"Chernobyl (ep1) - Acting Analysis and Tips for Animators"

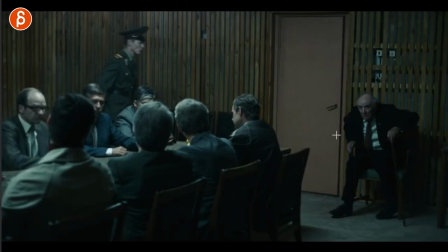[16:17]
What I like about this is that if you are given the exercise of the character has to stand up, well, you can just do regular stand up, you can just stand up with a prop, but you can also do a stand up with character. And I like that he is so impatient and he's like, waves the guy off.
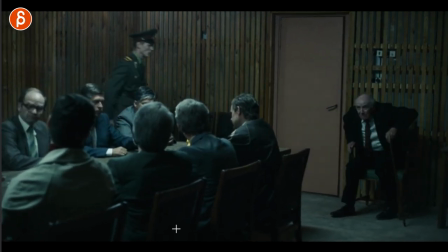[16:33]
I love how he waves, because it's this one thing. So you can almost imagine your shot would be this without these guys, and you have maybe, whatever, maybe it's a person in the hospital and someone, a nurse, maybe the nurse wants to help him and he just waves him off,
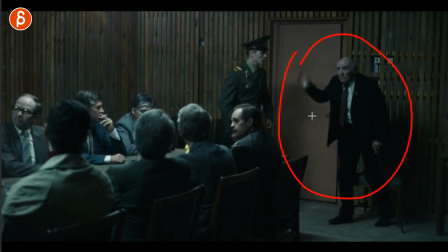[16:49]
or her, and it's something that just adds one more thing in terms of character. So it's not just body mechanics, but it's also, this is what the character feels,
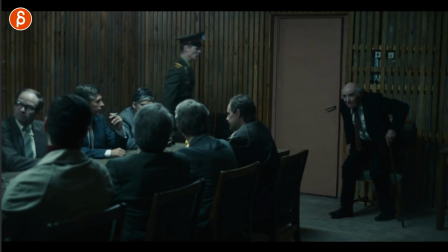[16:57]
that's his character here in terms of being kind of rude, and then maybe you can have a funny reaction of how this character stops,
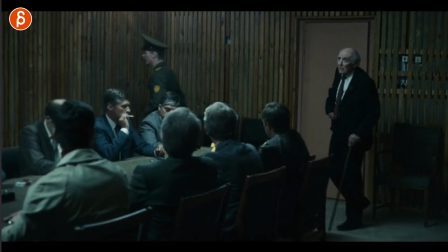[17:03]
but I like this. It's a simple thing, it's not huge.
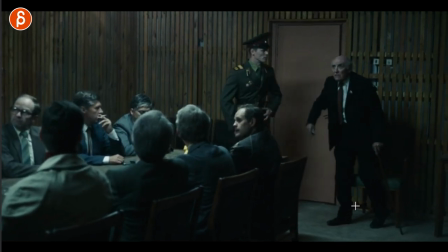[17:06]
So if you do have a sit-up assignment, that could just be something that you want to add to give this a bit more flavor.
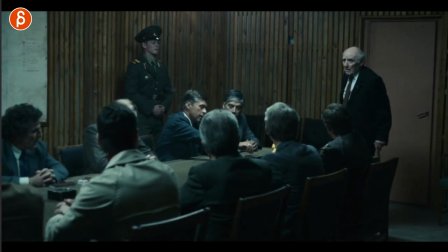[17:13]
And you can see that the cane is a little wobble there. I mean, obviously he's old.
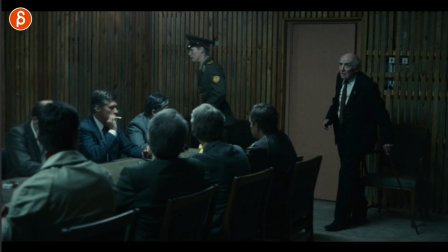[17:16]
But anyway, I thought this cracked me up when I saw it, and it made me think of an exercise right away, because a stand-up is an exercise that you could attempt.
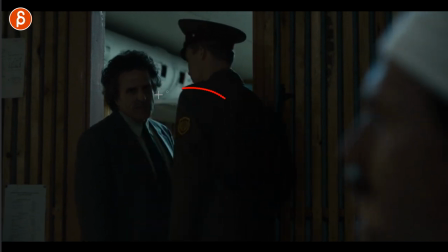[17:25]
Speaking of gestures, I love this here. The soldier tells him that he is waiting for him.
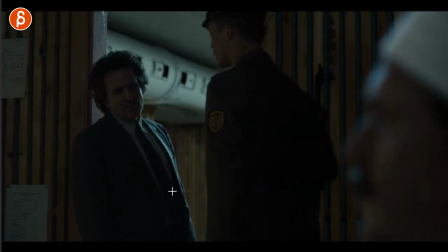[17:30]
I don't know why I'm drawing all this, but I like to draw. So I love this here. Again, as you can tell, and especially if you watch my channel, I'm a massive fan of long judging looks where you are confident enough
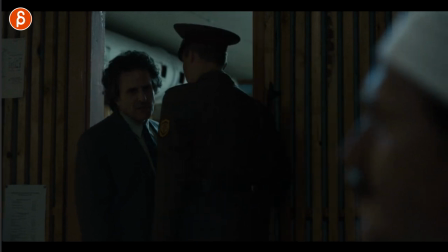[17:42]
in your shot that you take the time for character to just wait and look and judge and stare.
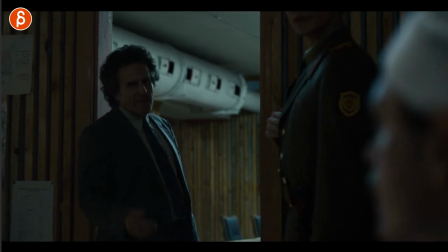[17:47]
And also what's cool is this. Oh, I love this. He doesn't say get up, and it's just kind of a, this bored look. He almost starts to look away right before it cuts. And I love that. It's a very simple gesture, right?
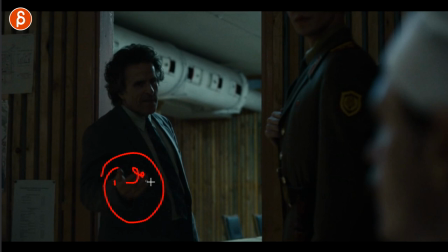[18:03]
There's nothing fancy with a wrist flick or anything with the fingers or, but it's just that look,
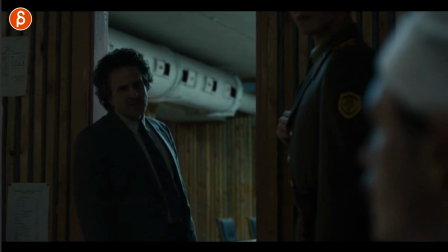[18:09]
that pose, and just that is such a, I don't want to see you, but I guess, all right, come on, get up. I'm ordering you to get up here. Such a cool move. Oh, I love this.
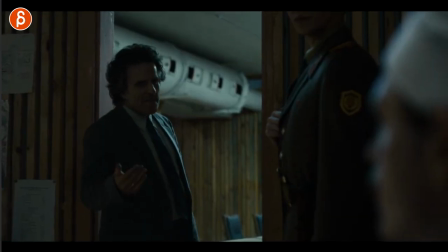[18:20]
Would this work in animation? This might even be too simple. You never know. Sometimes stuff in live action works. Then you put this in your animation, it feels like, well, did you forget to animate the wrist or the fingers?
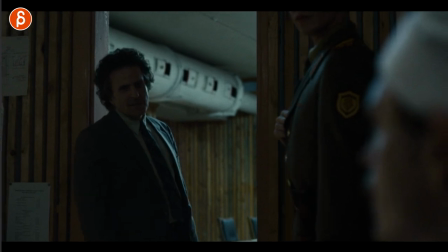[18:29]
You wanna add some contrast in there? It doesn't always translate, but I wanted to show it anyway.
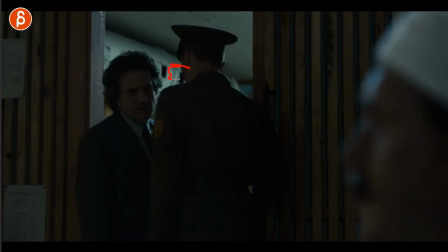[18:34]
And also this, and you don't really hear the, you know, what they're saying, they're whispering, so this would be kind of a pantomime thing.
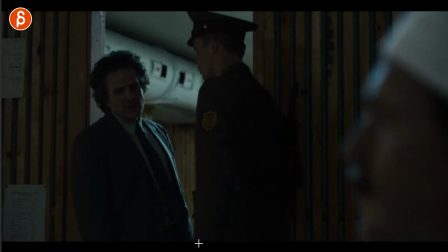[18:40]
And I love that, I love that. He's already seeing him, but he does that extra, stare, no blink, so good.
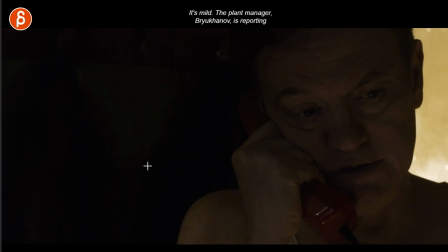[18:49]
This is a longer shot. I'm including the subtitles so you can read what they're talking about, or especially what he is listening to.
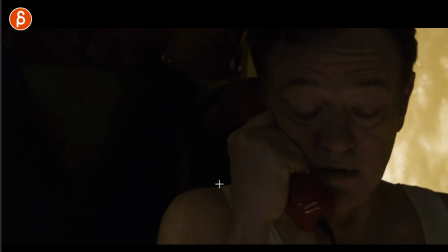[18:55]
And I love this too in terms of reactions. I love that as he listens to and he realizes what he just heard about the ranking per hour, there's no blink, right?
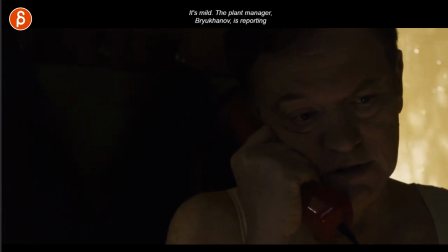[19:08]
There's almost no darting here, just kind of listens. Then he realizes, wait, what? And it's that little anticipation where that you start with the eyebrows and then he goes, wait a minute, and well, I think this is pretty significant.
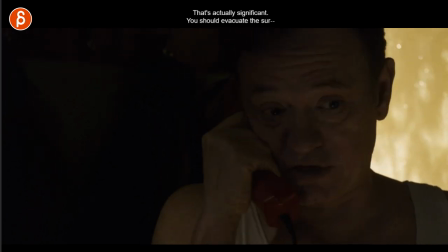[19:20]
Gets cut off throughout the sequence, he gets cut off all the time. And it's a simple thing here too with his lips together and there's the lifting of the head.
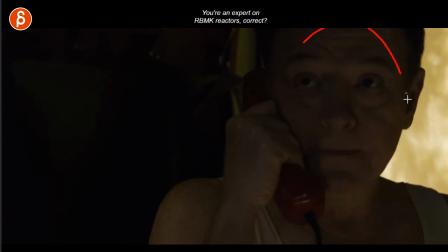[19:29]
And if you watch my channel, you know I'm a massive fan of head accents.
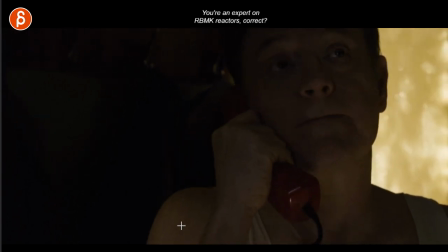[19:33]
So you could just leave the character always in this pose, but I love that little change through there. But the main thing I want to show you is just, it's mainly his eyes and the blinking.
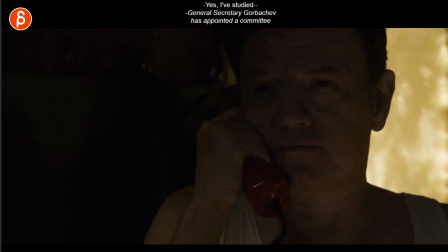[19:41]
When does he blink? When does he not blink? Now he's being told, he's being interrupted again and being told, you know, what he's supposed to do here. And you can see that little squint there, but not that much blinking. And then he realizes, wait, what? And you can see again, the widening with the eyes and the brows going up. And then he processes what he just heard.
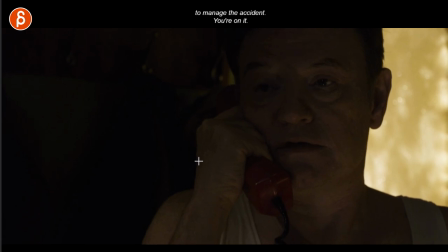[19:59]
And you can look at the blinks. Lots of blinks, lots of processing. And wait, whoa, whoa, what's going on here?
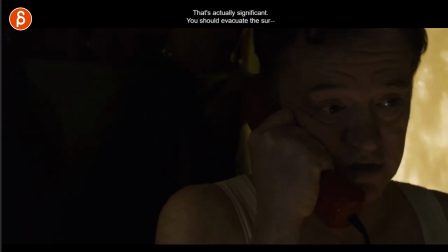[20:05]
And again, think about that as you do your shot. When do you blink? When do you not blink? Do you have something where the character just kind of listens and is not blinking? That makes him very concentrated, or maybe kind of spaced out and actually not really listening. Or something where, like, wait, did I just hear this?
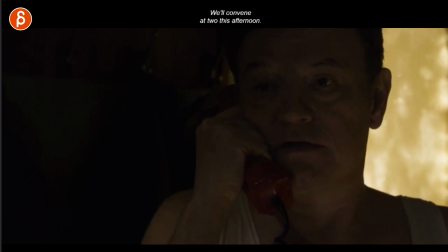[20:19]
Oh, I got to process what I just heard. And then you got more blinks like that.